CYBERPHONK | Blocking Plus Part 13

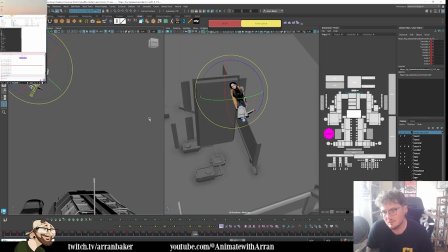3546s
So, we're coming around, we hang, then we're coming out, and then we're dropping down. So we've got one more in between to ease out here.
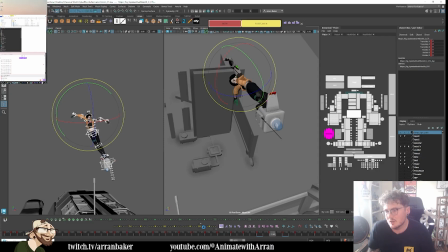3563s
And this really just depends how much impact we want as to how big this changes.
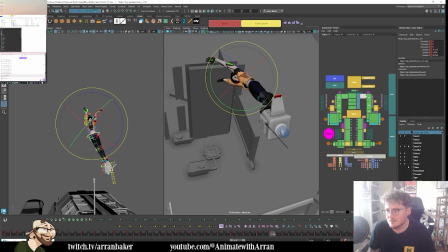3579s
So I'm going to have the arms ease in so that they're dragging for longer. And they hang up the top. And get a slight drag in the hand.
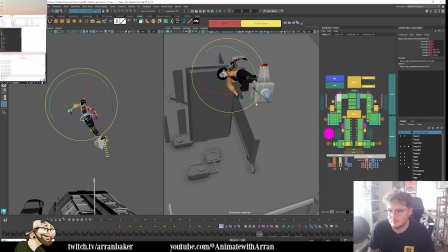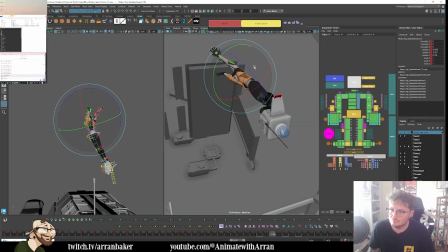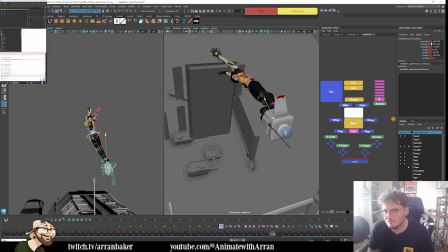3625s
Now, I don't really want to scale. I don't think I even can scale the robot. But this is more a case of my spacing, how progressive I want it to be as it comes out.
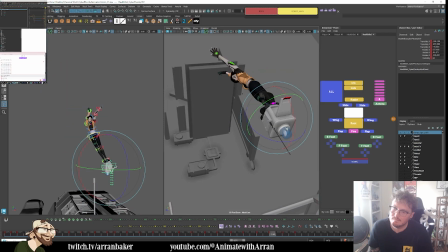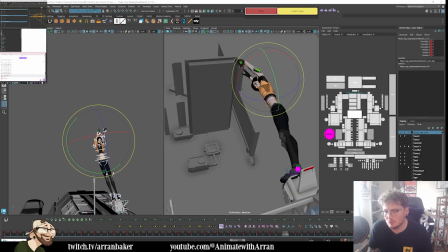3649s
I think to justify this momentum, this may need to be on ones. So I'm going to put this down on a frame earlier.
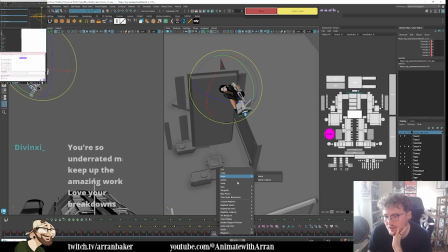3663s
And then it's a case of, because that's maybe not going to hit on the sounds now, but it's more the animation. I may need to offset everything else by a frame later. I just need to listen.
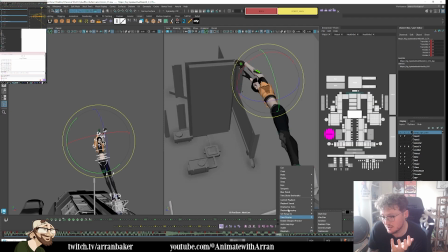3678s
If anything, it hits better on the sound now. I'll take it. Let's turn that off again.
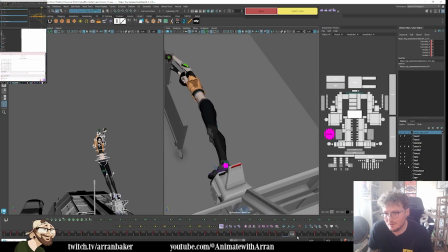3689s
So then it's coming through. And I do want to hit into this earlier. I do feel like I'll need one extra in between in here, though. This will definitely need to be on ones to feel the weight coming through.
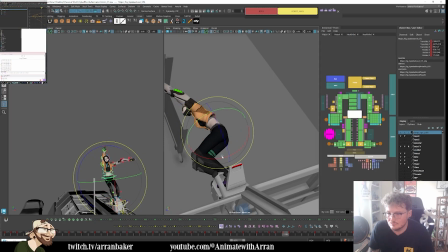And then I want to get a bit of a spine reversal, so I'm going to push her forward.
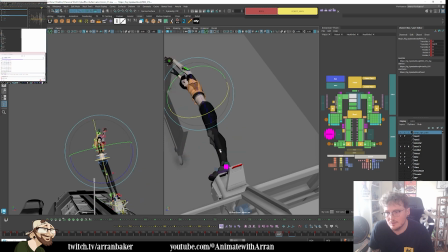3723s
And then lean her back. So that's her hips driving and then her spine comes through. It's a subtle reversal, but it will sell the idea.
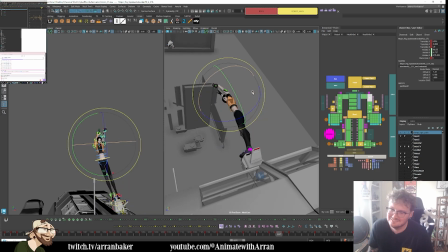3738s
Ah, thanks so much. I appreciate it. You guys are all too kind to me, honestly. So we're coming through. The spacing in here does feel a little off. So I do feel like the arm needs to come out for sure.
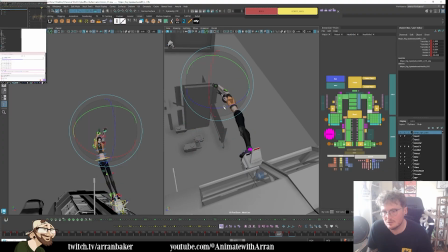3760s
And then we're tracking screen space as it wipes through.
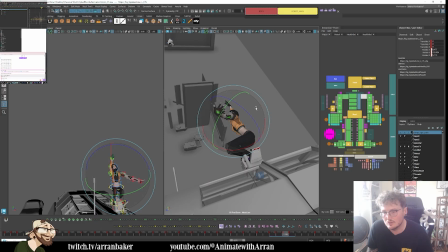3775s
Shoulder drops a bit more, I think. Just we're breaking our anatomy a bit too much in here. I think I just need to make this a bit more of a fluid curve on the arm.
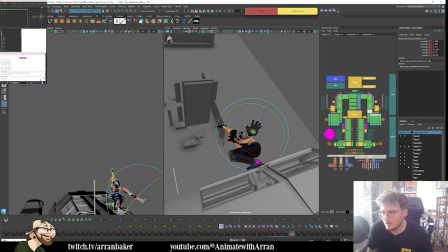3794s
I also don't like the angle of the fingers here. It's feeling a little odd. Let me just change that hand pose because it's feeling a little strange.
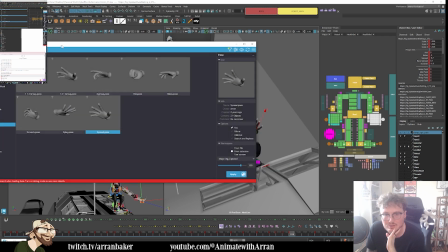3815s
I'm curious if it is the actual hand pose from the library or not. It probably is.
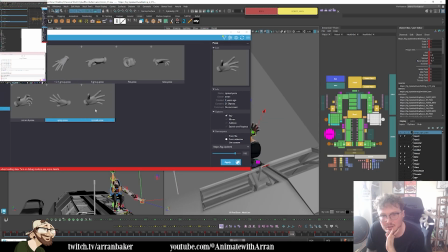3824s
Yeah, it was.
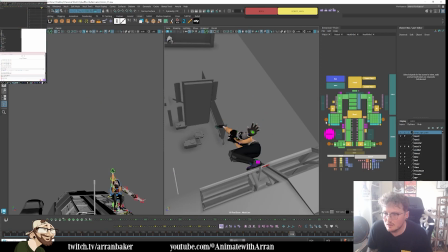And these tiny thumbs.
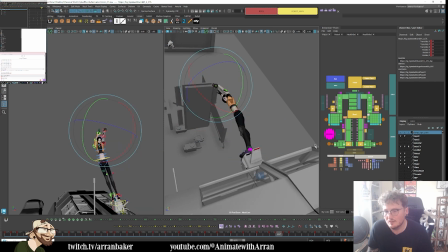3844s
So we're coming through, we're dragging. I like what we're doing with the hand here. Ah, I can see that we are... It looks like we're crushing the robot here. I'm actually...
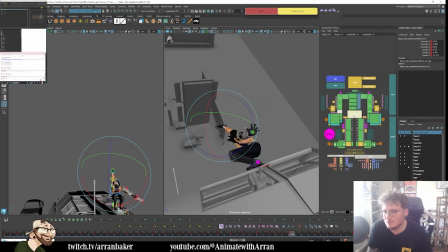3861s
Even though I can see where I'm going with it, I am going to just slightly drop, like raise her so that there's a bit more room for the robot to crunch down.
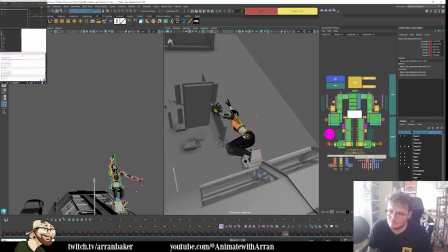And then as we're coming through here, this hand needs to come back.
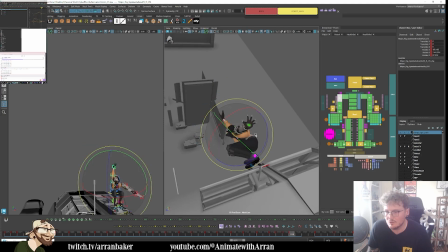3894s
So we get that nice reversal so that one arm is going to the left and the other one goes to the right, but we still get a bit of drag. Let's see if I can delay the hand a bit as well. Just like drag the fingers back.
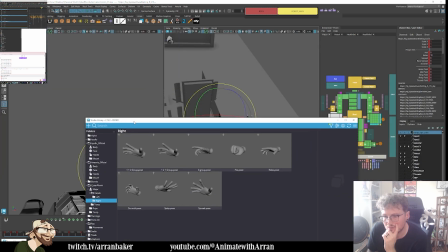3907s
So it was her right hand. Yeah, like this.
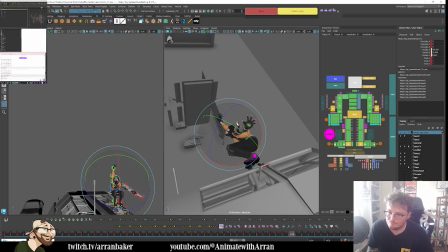3917s
And then we're
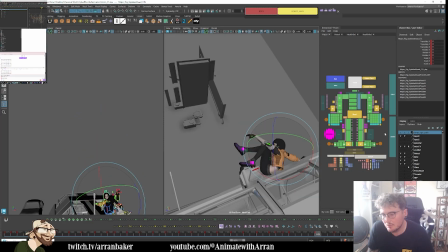3923s
coming through, and then we're pushing back. Now,
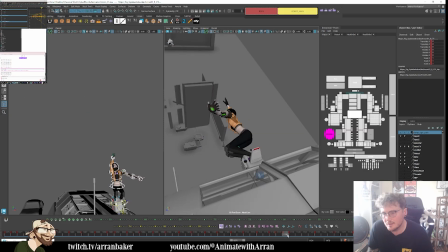3932s
as that drops, this is quite slow as we roll out of it.
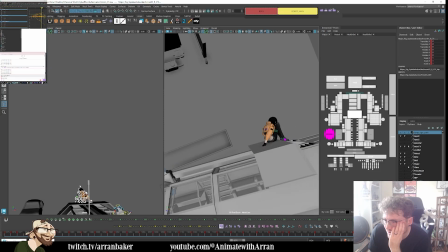3945s
I am wondering if I want to spend a little bit more time in this, easing in before we push off again.
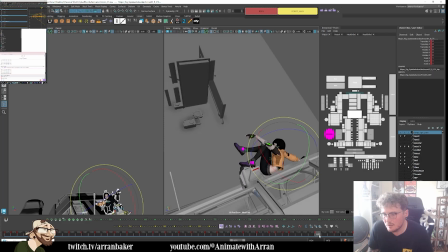3952s
So if I make this faster, the only tricky thing is I also then will need to retime
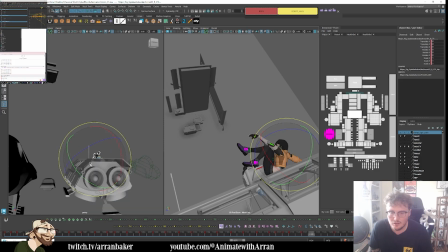3967s
the ship as well, which I think it doesn't have any controls, but it is just one set of geo.
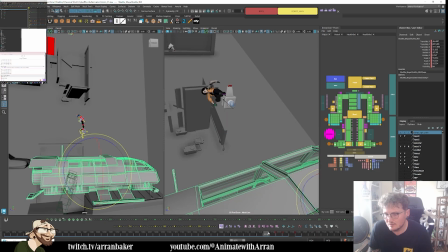3975s
So I can just also shift this earlier. Yeah, that's better.
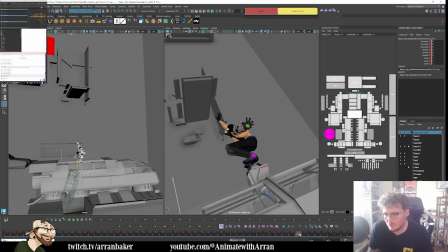3986s
So she's coming through. Again, needs to be another breakdown here. So this is on ones too, because this is such a quick transition. And weirdly, we're wiping through with her left arm, but then here it comes back on itself,
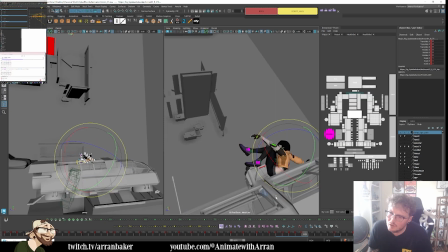4004s
which doesn't quite make sense.
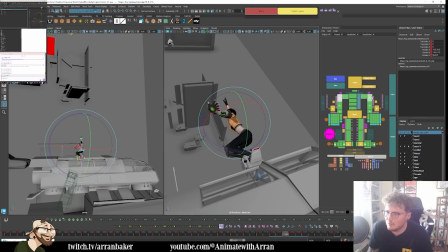4011s
I almost want to bring the arm around the other way then, so that it does this. So we get this nice arc motion that's a bit more fluid into the next one. And we can still have it wipe.
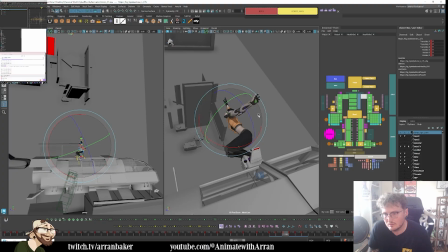So it'll be more like this. You'll see where I'm going with it.